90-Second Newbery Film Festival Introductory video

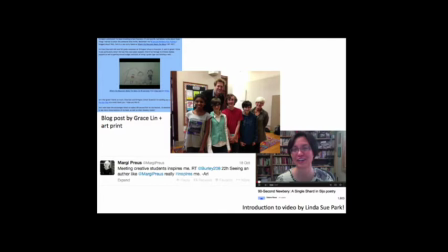When kids made 92nd Newberries of Grace Lynn's Where the Mountain Meets the Moon and Neil Gaiman's The Graveyard Book, both authors featured the 92nd Newbery movies on their blogs. And when students at a Chicago school made a movie of the 2011 honor book Heart of a Samurai,
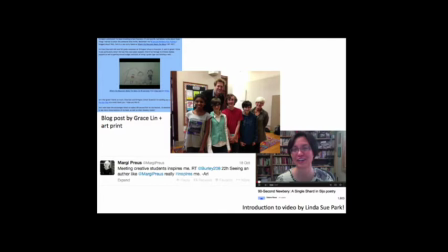the author, Margie Preuss, actually visited the school of the kids who made the movie because she wanted to meet them in person.
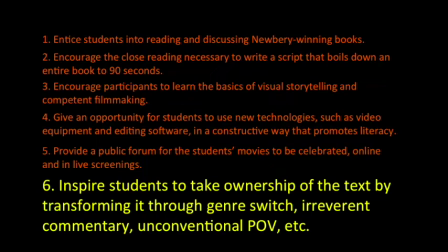So you can make actual personal connections with the authors of this festival. And finally, educational goal number six is to inspire students to take ownership of these stories by recreating it in their own style, creatively transforming the story through genre twists, irreverent commentary, unconventional point of view,
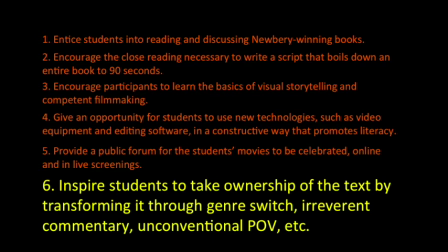etc. At the 92nd Newbery, we're not really interested in straightforward retellings of the story. We're more interested in how can the students make the story their own, make it fresh and new and weird? What unexpected angle can they put on the material? For instance, that Wrinkle in Time video that we saw was good, but it was straightforward. To make a standout 92nd Newbery, it should be more than just a smart aleck summary. This next movie is an adaptation of Charlotte's Web, but check out the fun spin the filmmakers put on it, retelling it in a musical style and shot like the opening credits of a 1970s superhero TV show and sung to the tune of the theme to Spider-Man, which makes sense because Charlotte's a spider. All right, let's watch it.
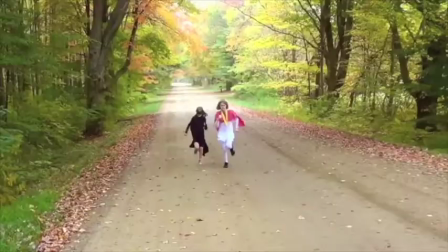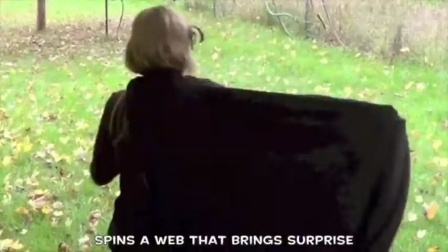Charlotte's Web, making miracles with her thread. Spins a web that brings surprise.
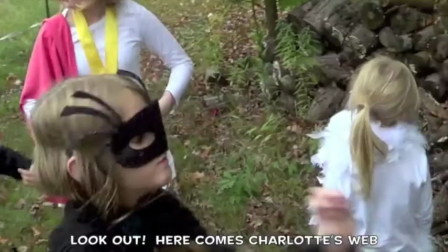With her words, she saves lives. Look out, here comes Charlotte's Web.
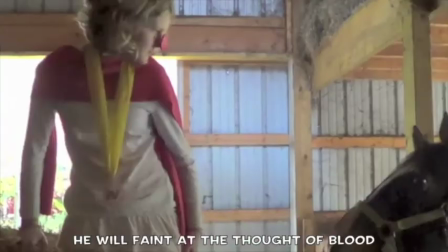See that pig in the mud? He will faint at the thought of blood. In our little bones, soon be dead.
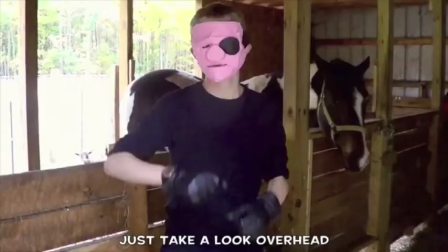Just a
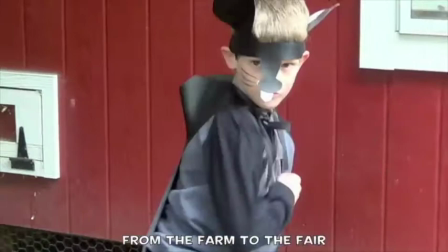the child's bed. From the farm to the fair, meeting animals everywhere.
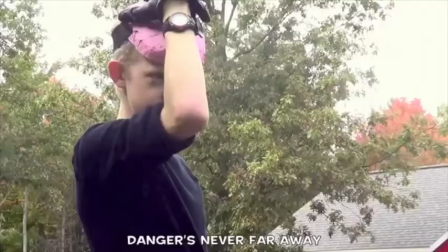You could get eaten him any day. Danger's never far away. That's why he needs Charlotte's web.
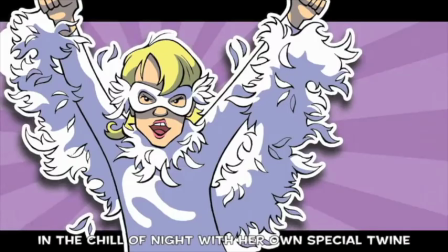In the chill of night, with her own special twine,
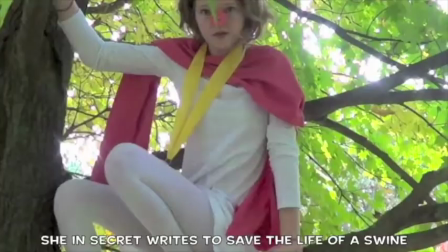she in secret fights to save the life of a swine.
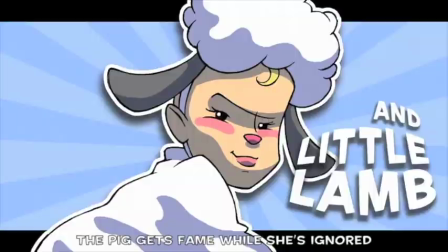Charlotte's web, Charlotte's web, striking terror is lots of lead. Pick his fame while she's ignored.
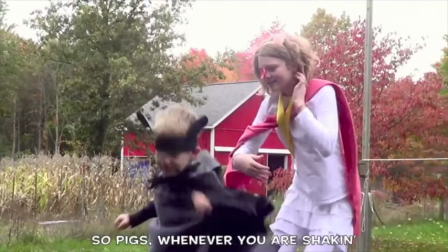Making friends is her reward. So pissed whenever you are shaken, she'll come to save your bacon.
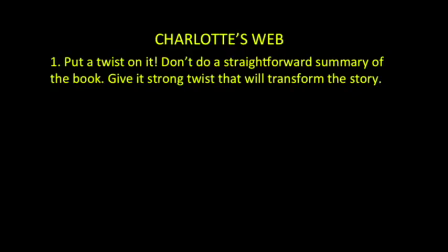Look out for Charlotte's web.
The lesson? Make it weird. Don't just do a straightforward adaptation of the book. Give it a strong twist that will transform the story into an entertaining piece in its own right. Challenge your students to make something that even a stranger would enjoy, not just their teachers, friends, and family.
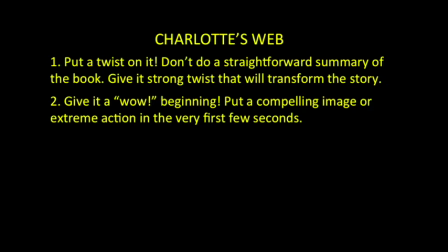To that end, challenge them to give it a wow beginning like they do here, how Charlotte and Wilbur kick open the door as the camera zooms in with a flourish of music.
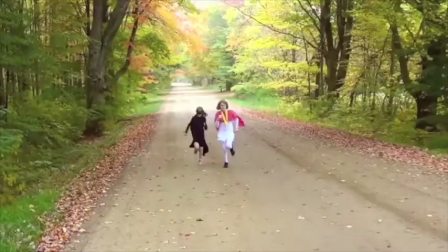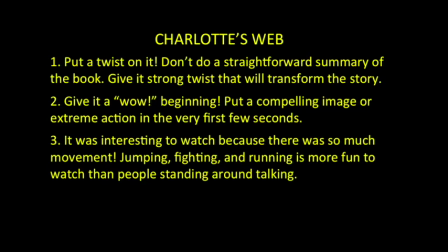Challenge your filmmakers to grab the audience's attention immediately. This movie is interesting to watch because there's so much movement.
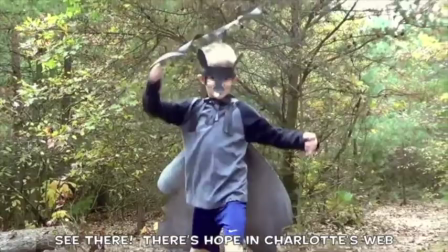Jumping, fighting, and running is more fun to watch than people standing around talking.
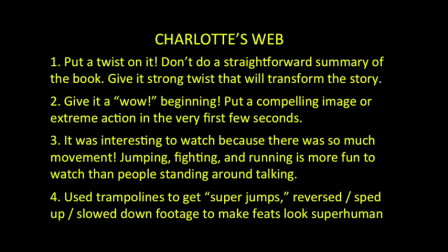And look at how they got such cool superhero effects on zero budget to make them look like they're doing super jumps.
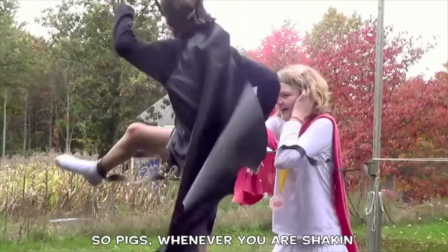They use trampolines, or they reversed, sped up, or slowed down footage to make their feats look superhuman. So, we saw how Charlotte's Web was transformed there by adapting it into the musical superhero genre. But just to prove how changing the genre can completely transform the entire story and give the kids the opportunity to make something truly unique and creative and not a mere retelling of the story, let's look at Charlotte's Web again, but this is a different version. In this one, instead of a cheery superhero musical, Charlotte's Web is done in the style of a horror movie. Which makes sense. After all, the first line of the book is, "Where's Papa going with that axe?"